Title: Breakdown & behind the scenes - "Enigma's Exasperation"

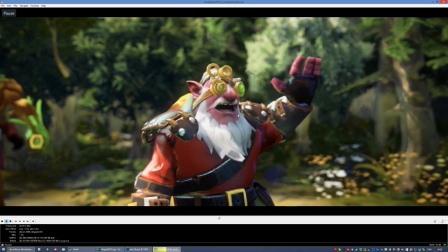He doesn't know how to greet people or whatever. Sniper shot, it has a kind of weird lighting compared to the others.
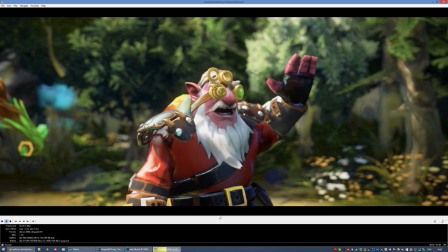It's kind of bright. I would have probably made something better if I had more time for the lighting.
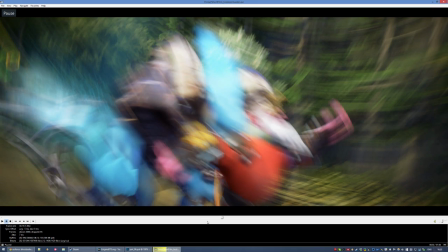I should have probably animated the beard a little, because it just looks very stiff.
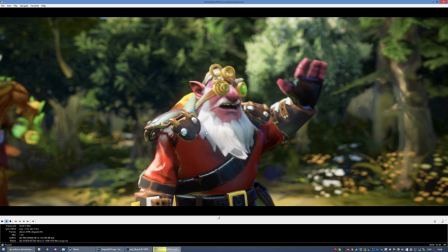The beard, do you say beard or bird? No, it's beard. Okay, so the beard is actually a bone.
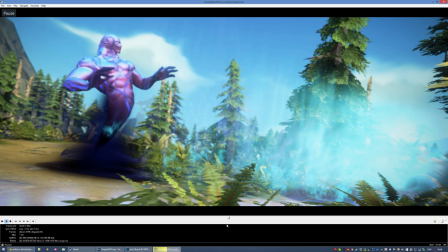It's not done using the cloth. Well, the cloth system actually uses bones. It's just like, they're just evolved jiggle bones in a way.
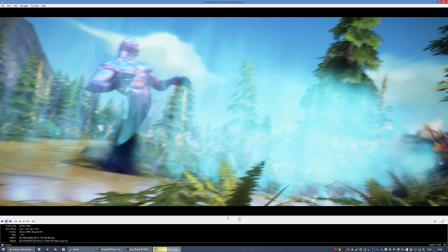Alright, so this shot, Enigma's animation looks a little stiff.
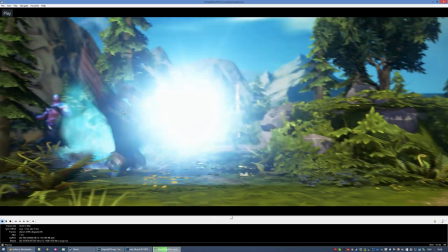So I should have probably made that a little more loose. You can actually see it here too, but it goes by so fast.
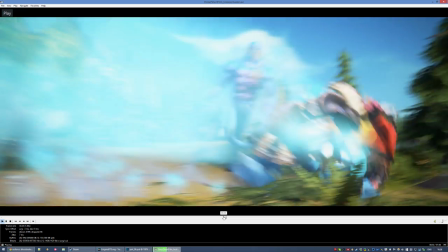You would really need a trained eye to notice it, I guess.
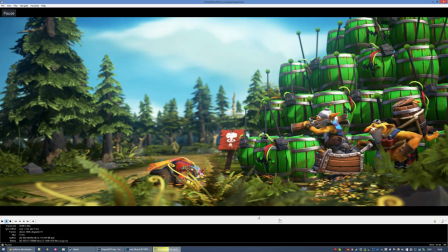I like the animation that I've done here, except maybe in a few parts where it looks a bit too loose.
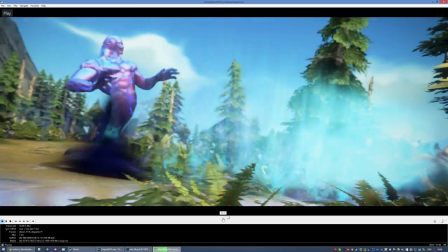I feel like, you know, okay, so at first, you know, he bounces back onto the ground, so that's pretty funny.
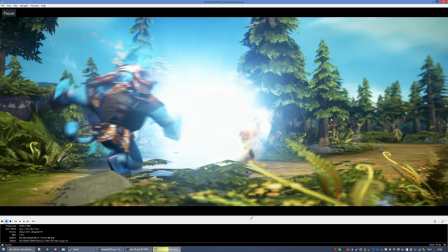Then the second shot is like just thrown back, arms back. But the third time he gets hit, it's just the same thing as before.
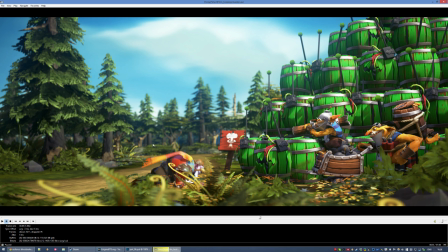So I would have probably varied either the second or the third bash to have something different.
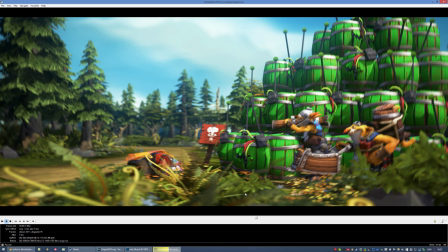Maybe, you know, a little twirling or whatever. But could have been a little funny, probably. So what I was saying earlier here, you know, I've covered the gaps in the trees. So that's good.
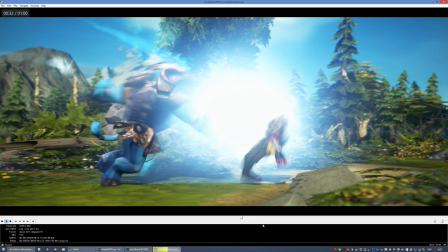Because you don't see the blue of the sky through them. And I forgot, so yeah, like I said, I forgot to do it in a couple of places.
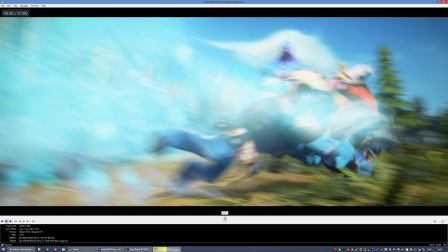The mountain here in the background bothers me a little how you don't see it here, but you see it there.
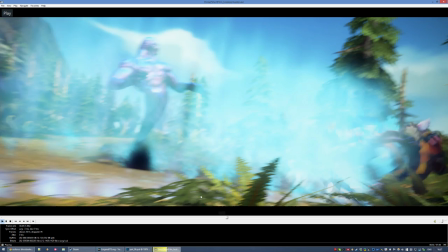In theory, you could say with angles you shouldn't see it there, but still, it's a little bit off, really.
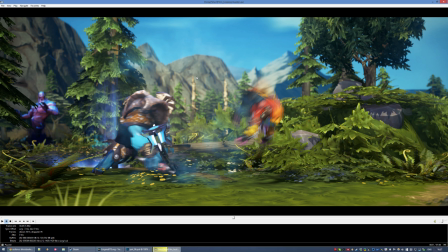And it just kind of clashes with those mountains, so with more time I would have just done more environment polishing.
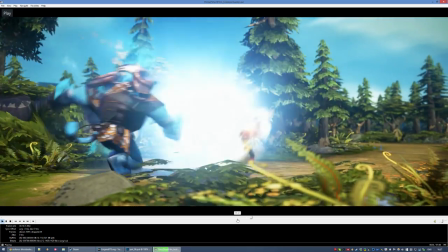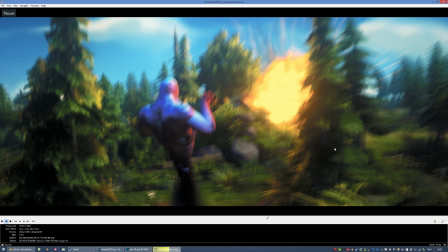So this shot is okay, but the motion blur looks a little weird and very streaky.
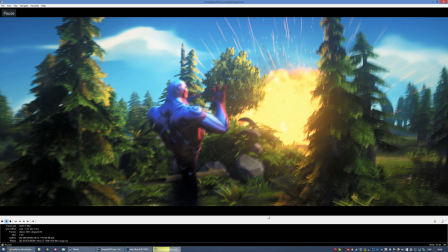That's just the way the jittering works in SFM though, so not much I could work around. But like I mentioned earlier, the color correcting is a little weird. As you can see here, the explosion is just like the same tone of yellow.
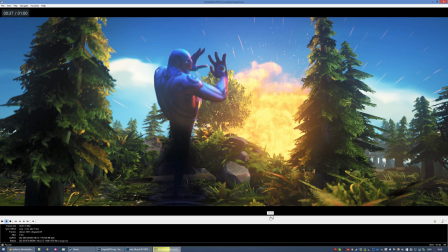It's yeah, the color correcting could have been better on this shot. But it doesn't look that bad, and at least it looks consistent throughout the whole thing.
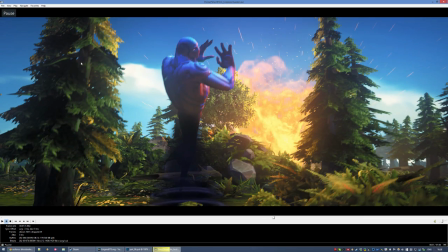So the trees here, the two trees on the side, you can clearly see that they're two different trees.
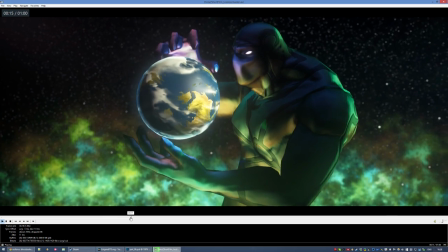Because originally, I think it was this shot over here.
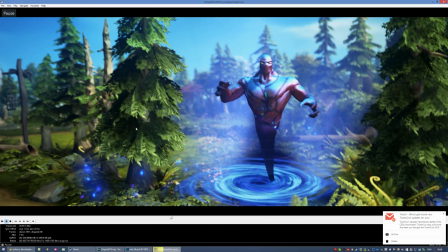You see, from that angle, you cannot notice that there are two different trees.
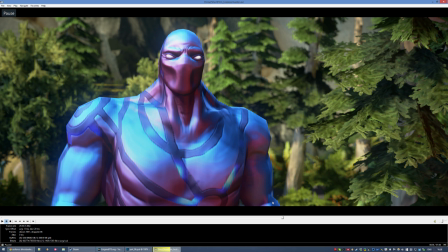But from that angle, you can, so that's bad. I forgot to adjust that. This shot, it's okay.
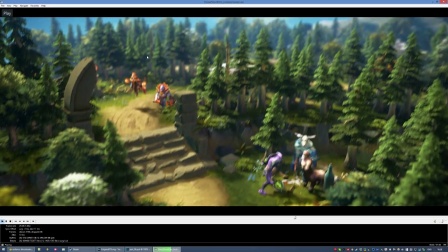Maybe more stuff in the background, but it's alright. So here,
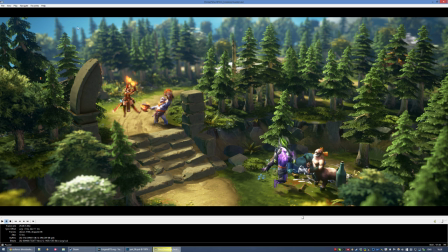the top left of the shot, I think it's a little bit, weird. It's like the blue feels artificial. The lighting could have maybe been just a little tiny bit more contrasted.
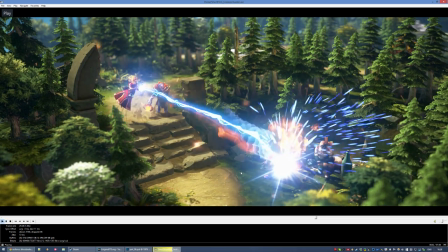But other than that, yeah, like I said, the backtrack effect, lion's finger. But composition-wise, I really like this shot.
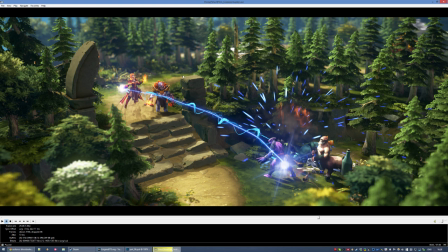I just really like it has this sort of layered approach to it. It's just the trees framing everything. You know, I wonder if this would fit the golden mean or whatever, this is. The thing that goes in a circle. Is it the Fibonacci thing? I don't remember, whatever.
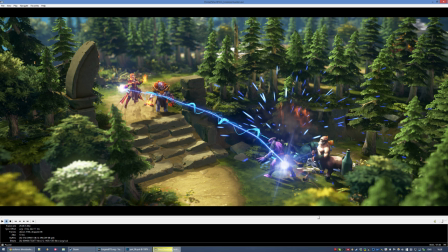And the very shallow depth of field just works pretty well. Almost makes it look like a tilt shift thing. So yeah, I like this shot.
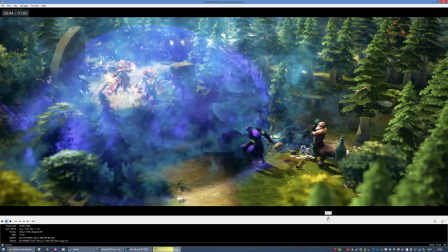I think it worked pretty well. Okay, so here, this is actually something that bothers me incredibly, like a lot.
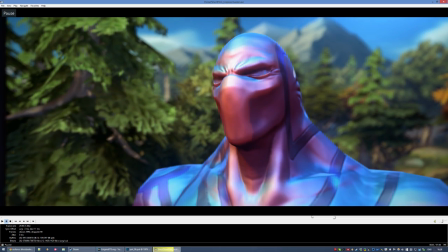When the camera goes onto Enigma, I feel like I should have smoothened out the transition more.
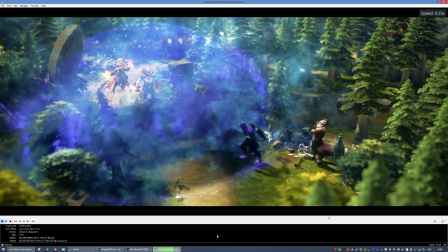I'm gonna go in slow motion, so you're probably gonna see what I mean.
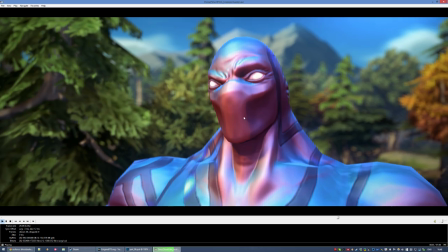When it stops onto Enigma's face, I feel like it stops too fast, sort of.
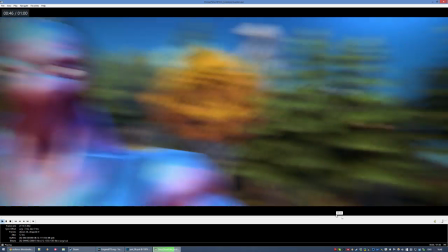It should have been a little bit more loose. The transition after that, though, feels extremely natural, so that's good.
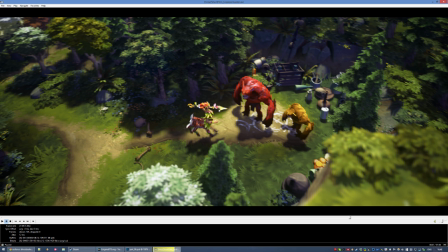But in this shot, I don't like what I've done with lighting. Like I said before, it just feels very flat.
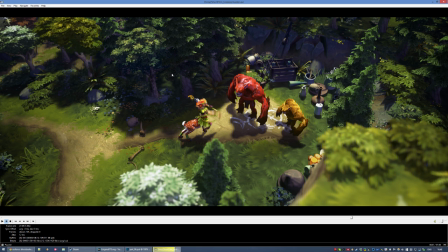And it just has this... I just kind of screwed up the color correction here. The framing works well, but other than that, I could have done a better job with the lighting.
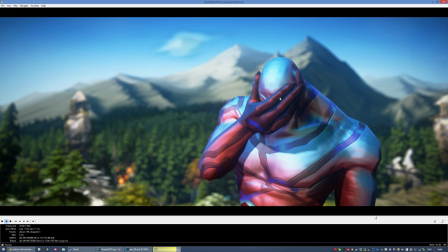Something I forgot to mention, I think, that Enigma's hand is really large during the face palm, so it was interesting to work around that, but still feels a little weird. I don't know. Just it kind of shows the shortcomings of the model.
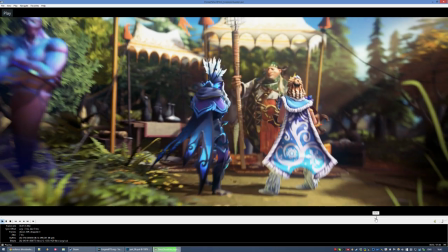So here, the transition. I'm gonna play the transition a couple times and pay attention to the top right of the frame.
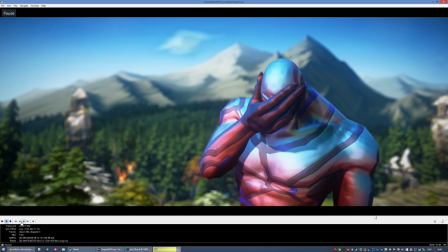See, it feels a little weird because the slow motion time here.
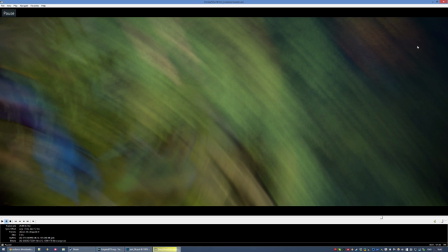When the camera goes down, it goes down into the trees, and there's this... there's like the dark trees here.
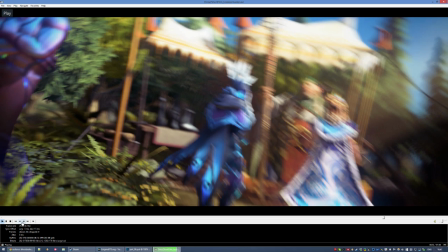Then it switched to the blue sky, and that feels weird. It feels like there's something flying in front of the camera at a really high speed.
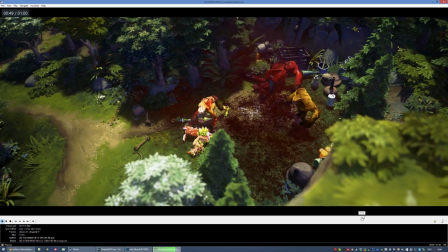So I would have probably fixed that too.
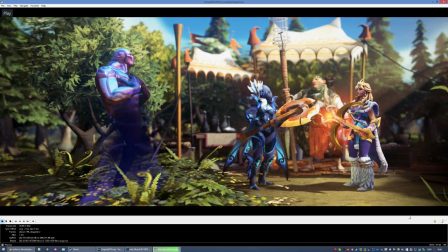What about this shot? There's just a few of animation stuff. Some animation stuff.
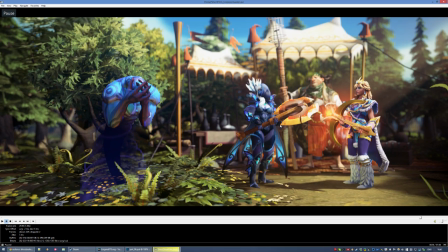A little stiff in a couple places that I would have fixed with some more time. Other than that, it's fine.
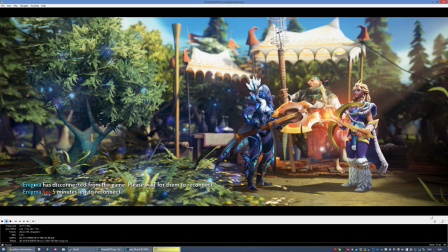And, oh yeah, I think another one of my biggest regrets, I would have made the text,
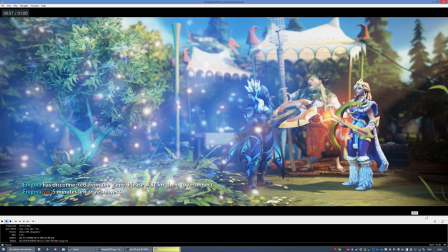the disconnected from the game, whatever, the text, bigger.
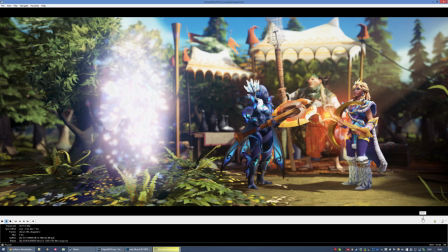Probably, maybe not twice as big, but somewhere between what it is now and twice as big.
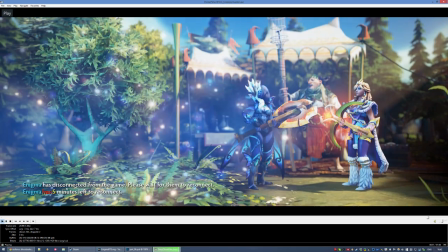Because the flash of disappearance from Enigma kind of hides the fact that it's appearing.
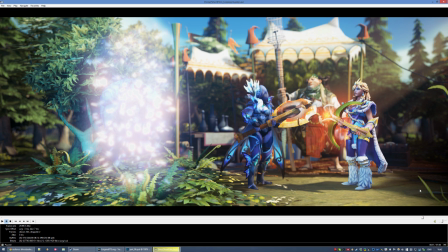And I need people to get, oh, okay, he's disconnected from the game, he's rage quitting.
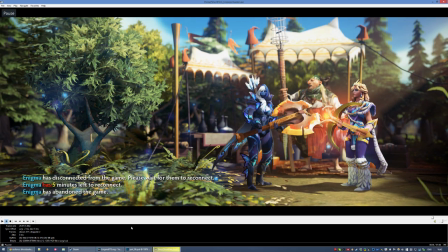And the flash, just kind of hides the fact that text is appearing.
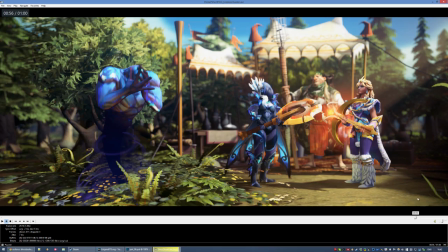So there's the disconnecting sound, and that kind of salvages that, but I should have made the text bigger.
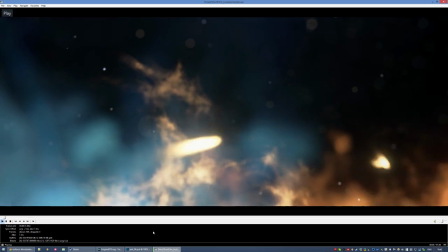Alright, I'm gonna go again over the movie to see if there's anything else I have to say.
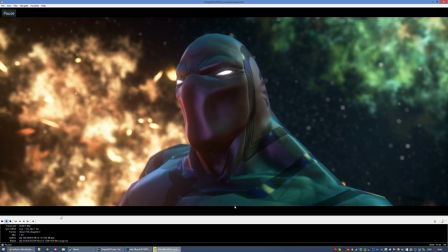I don't think so, I've talked about stuff here. The sparks. Oh yeah, I would have probably slowed down the galaxy, like I said, with the timescale of the particles.
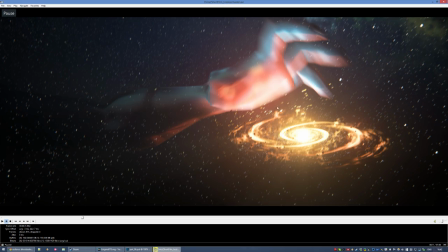I would have slowed down the galaxy as well, because it's rotating pretty fast.
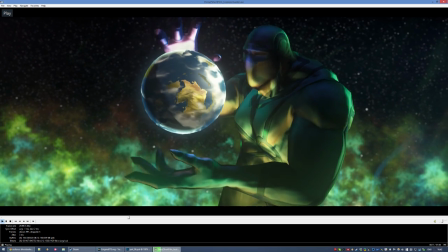What else here? Not much. Not much that I haven't already said.
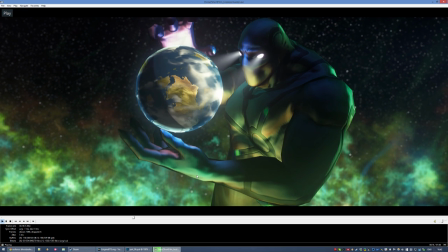Although I really like the way the lighting came out on the hand here. See, this is the kind of lighting here I wish I had on the kind of like everywhere on Enigma, because like that just looks very nice, it just looks great, I think.
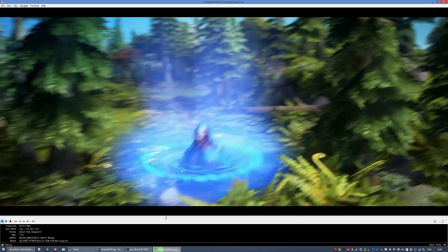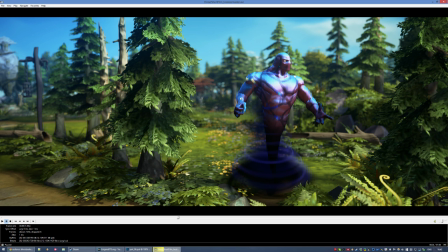what else? Maybe, yeah, more, once again, you know, soft, no, I guess it's fine. Maybe more trees in the background. The amount of flowers on the ground is nice here, but yeah, that spot again, should have covered some of that up. You could argue that maybe the framing's a little weird.
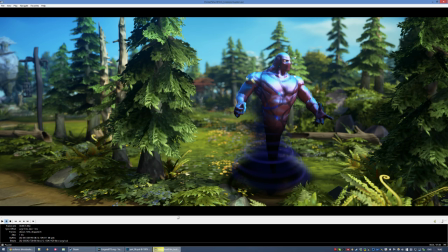It's like, if he's looking to the right, it shouldn't be on the second third of the image, but whatever.
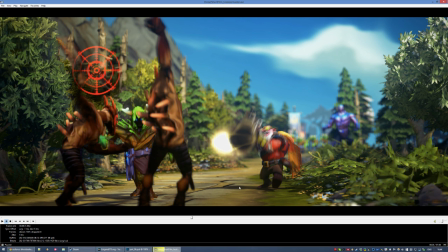Here you see how the ground is flat, so if I had more time, you know, I would have made a not flat ground, especially the tiles on the ground here.
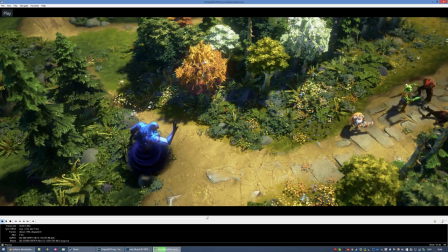Oh my god, that's gross. Here, once again, not much to say, the lighting here.